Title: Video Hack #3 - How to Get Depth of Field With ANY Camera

Everybody wants to get those sweet depth of field shots nowadays to use in their videos. You know the shots I'm talking about, right? Oh yeah, cinematic ones where everything, like the subject is in focus, but the background is just nicely blurred out. And we can get those shots with really nice lenses, really nice expensive lenses. The problem is we don't all have money to buy this kind of lens. Well, today we're going to show you a hack that will let you get these shots with just about any camera that you have. Don't say anything.
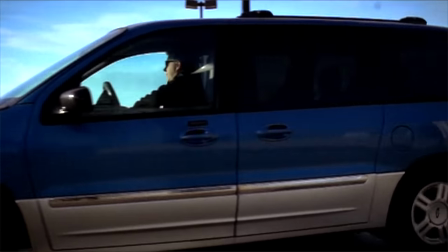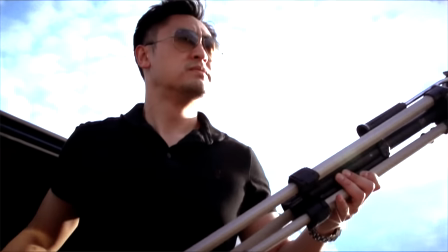0:39 When the world's top online marketers are looking to create videos that have real impact,
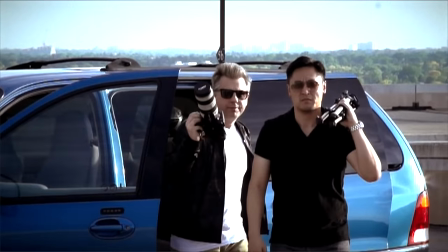0:45 there are two geeks at the top of their Rolodex. Meet Berman and Dean, the Video Twins.
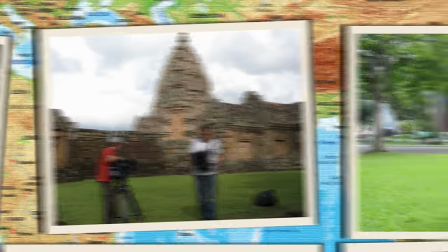0:53 After working for some of the globe's most iconic broadcasters,
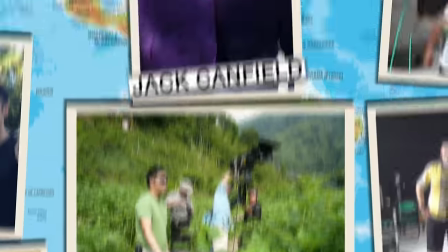0:57 Berman and Dean have taken the internet by storm and become creative leaders in the world of online sales and marketing videos.
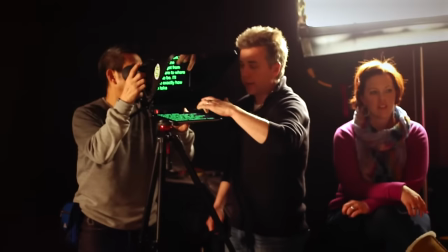1:04 And now they're on a mission. A mission to help you make better videos.
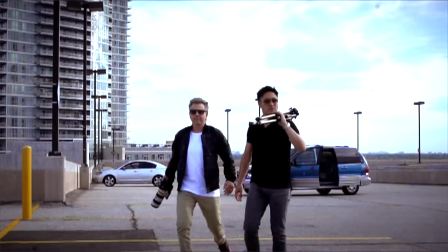1:09 Scratch that. Make that killer videos. Welcome to the Video Twins Video Production Hacks.
Hey, I'm Dean Rainey. And I'm Berman Lam. We are? The Video Twins. Alright, now what's the hack we got going on today? Well, the hack we have is a solution to provide greater depth of field while using a commercial everyday camcorder. Right, because everyone wants the depth of field shots, but a lot of times the lenses on these cameras are not so good, so it's a real challenge to get a dynamic shot, right?
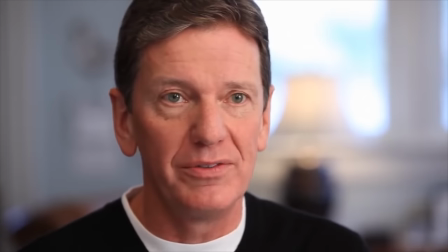1:42 Now the importance of these shallow depth of field shots is that the subject is crystal clear but the background is out of focus,
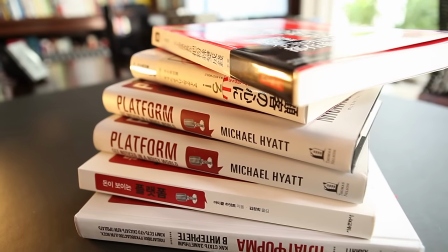1:47 so it really allows you to dictate where the viewer's eyes are going and drawing attention to something like that, right? That's right. So one solution is really just the placement of the camera, your subject, and the background. That's all it is. Right. If you have a sweet lens, you can place your camera probably anywhere. You can use a prime lens, whatnot, and you can get that shallow depth. But with these, you can't because if you're wide, you know everything's in focus.
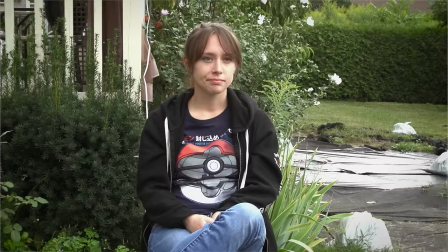2:11 So the trick that you want to do is you want to frame the shot that you like. If it's an interview subject, you want to be sort of a medium shot, I guess, your head and shoulders.
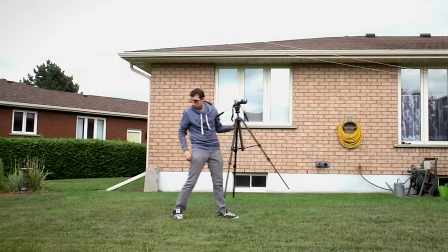2:20 But then move the camera back as far as you can and then zoom in with your camera lens.
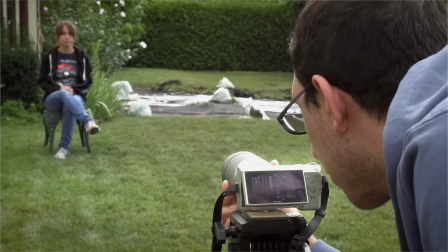2:27 To get the same frame.
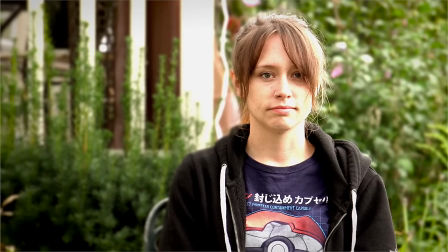2:27 To get the same frame right and that should crush sort of the depth of field there and the background should blur out a little bit And you'll get sort of a you know,
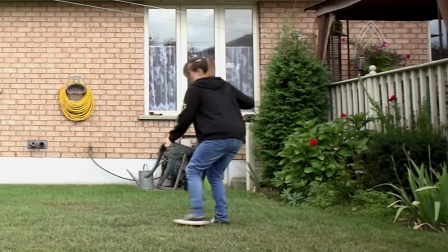2:36 it's a bit of a closer shot to that. Definitely And also make sure that your background is a little further away from your subject as well Right we see a lot of people like with a background
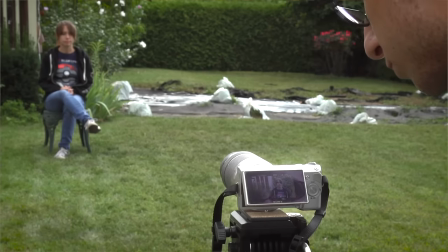2:44 like one or two feet behind them like a bookshelf or a wall or something There's no depth there so you can't create depth of field really you've got to have some distance between you and the background But, you can do it with this little hack, you can do it with a consumer camera, and it'll help you make your shots pop a little bit more without, you know, risking losing a very expensive lens that, you know, some people. Anyways, there's more hacks coming up. That's a cup! We'll see you next time.